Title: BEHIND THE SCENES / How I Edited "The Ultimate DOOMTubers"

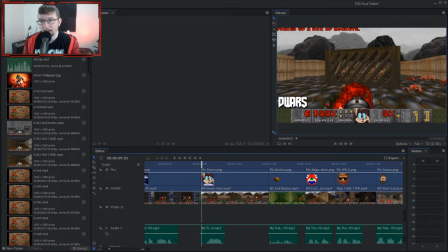(16:23)
So I thought about describing each person and going over what I thought a little bit about them. But then I thought, no, that's too slow paced. When you have a trailer, you want to make it fast, quick, in your pace. Most professional promos are cut at 30 or 60 seconds or 45, just due to the way that broadcast media works.
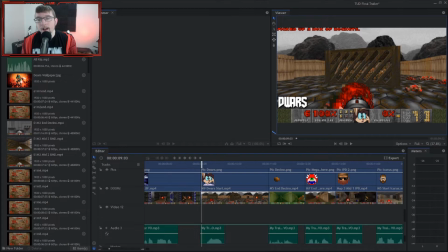(16:40)
So I did 45, and I thought, no, that's going to be too slow. It just doesn't have that hype feel to it. It doesn't have that built-up aggression and just tenseness.
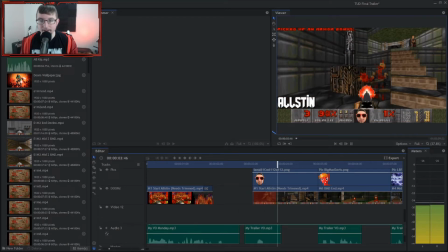(16:53)
You know what I mean? So we changed it. Allstin, 2, 3, 4. Big Mac Davis, 3, 4.
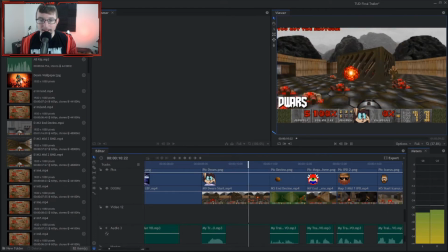(16:58)
Lightning Bolt Forever. But see where I'm going? After we go 4 beats, as per typical music, I cut the time in half. So instead of doing 1, 2, 3, 4, we did 1, 2, 3, 4, like that. So 1, 2, 3, 4.
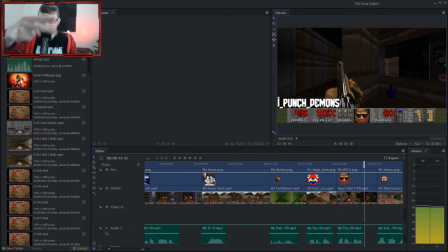(17:12)
C-No, the IPD, Icarus, and see how I went 1, 2, I cut it in half.
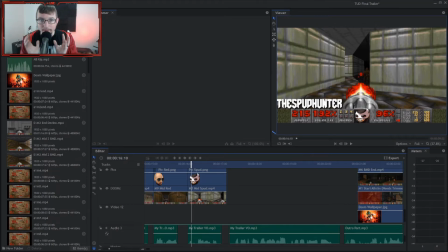(17:18)
This let me fit everyone in. This let me build up the hype, and this also let me fit in talking about Andrew Holschult's IDKFA.
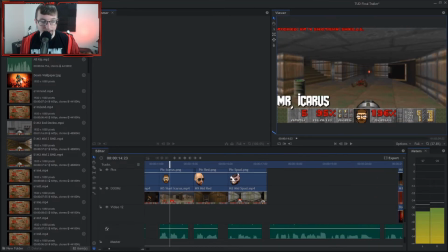(17:25)
All within the beats that we wanted to. And it lined up, and it worked out.
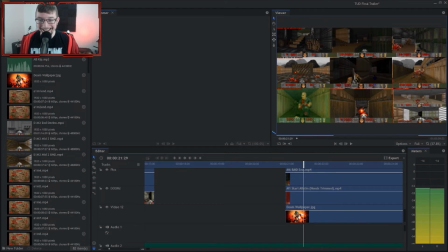(17:31)
This next part, I rigged this one up. It's not lined up as well as I would have liked it to be. I worked on the trailer for 1 day worth. If I would have had a little more time, I may have done a little bit different to it. But we have literally, 11 tracks. I put in everyone over top of everything to play at the same time.
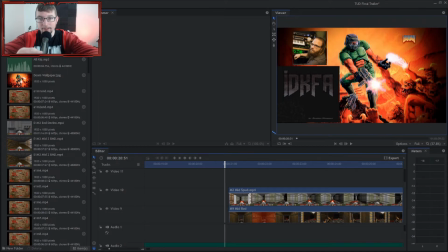(17:51)
I wanted to show everyone individually, give them their shout out, give them their time, even though it is unfortunate that some are shorter than others due to the nature of it. And then I wanted to put us all together. I wanted to make it come onto the screen suddenly. I didn't want to waste time and draw it out.
26.
Suddenly.
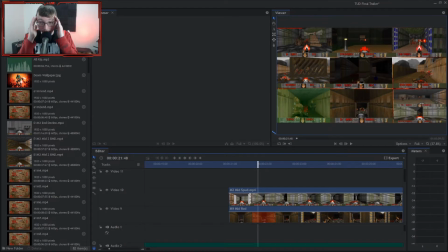(18:09)
I want you to see all these together and go, wow, 10 people on the screen, all each in their respective Doom games. Cool. That's what you go for when you're trying to design something like this.
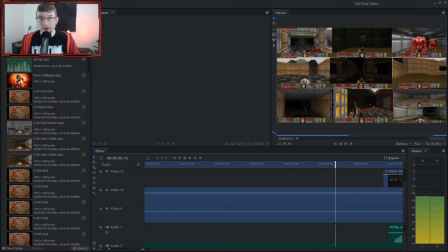(18:21)
You want the cool, you want to show off, like, this is what we're doing.
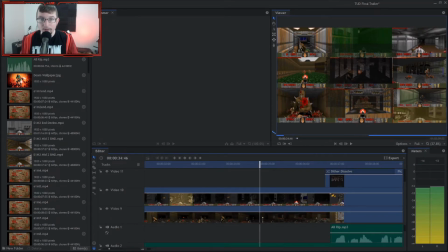(18:26)
This is what we're looking forward to. This is what we've been putting our months of work into. Us in one video.
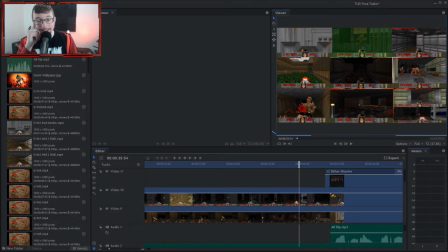(18:31)
So I don't really get a good preview here because, well, it lags my computer.
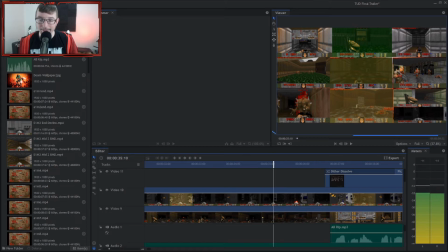(18:37)
But what I did was I put the IDKFA Andrews to fade in at this point.
10 of us.
When we all said rip and tear. So let's look at something right here.
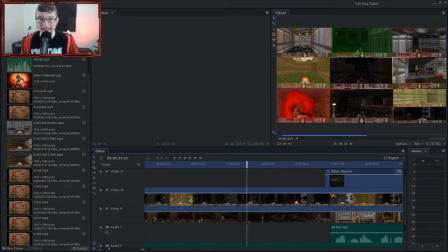(18:49)
Hang on. I had everyone send in rip and tear. Rip and tear until it is done. Rip and tear. And I took 9 people. So rip and tear 3 times is 9 words.
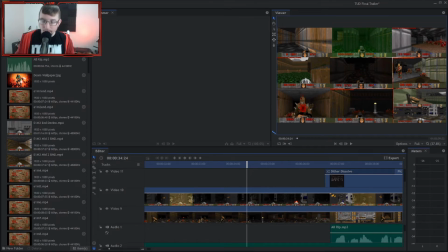(19:02)
9 people, 9 words. Took everyone's word, who I maybe felt like this word was this way, this fit with this one, and put it all together. So everyone, 9 people, 9 words, has a part in this rip and tear. And then I went ahead and finished until it is done.
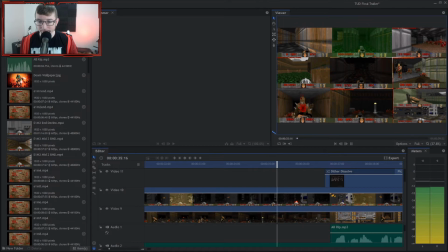(19:17)
So let's take a listen to that.
10 of us in one video. We will rip and tear.
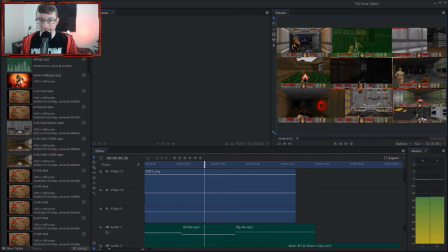(19:22) Rip and tear. Rip and tear. Until it is done.
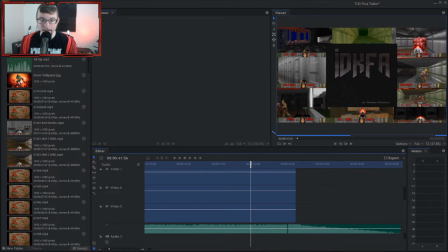(19:28)
Okay, so we put this all together there until it is done. What we did on the ending. So this song actually, let me back it up here.
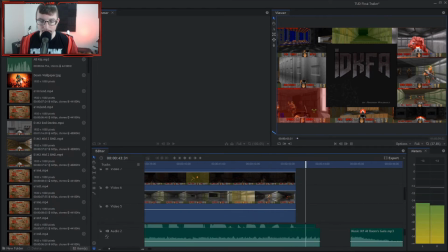(19:35)
It goes onward and onward.
Until it is done.
Up into the next part there on the riff.
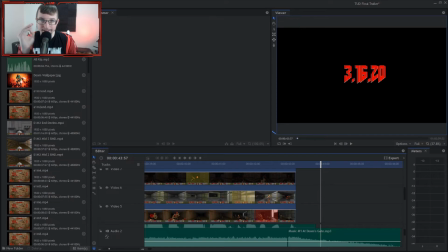(19:43)
I wanted to end it on done. Right like that. And I had to go in and move the beat, well, not move the beat, move the music I listened to it and found the end of the beat. It is done.
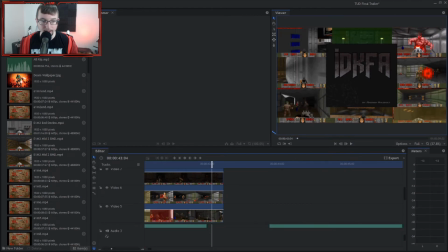(19:57)
Let's actually isolate that track so we can listen to it by ourselves. Hang on. Here we go. Right there.
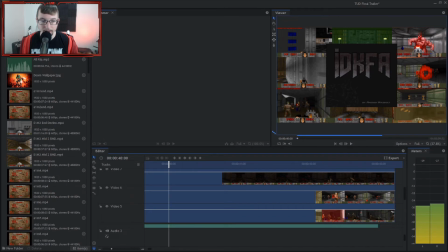That ended the beat right there, and that let me go to the end of the song where he begins to fade out.
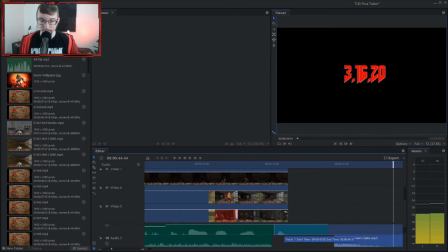(20:17)
Put the two together. Here we go. I think it's going to play.
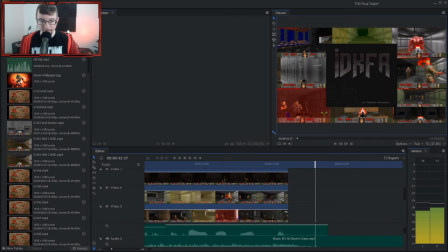(20:27)
One more time.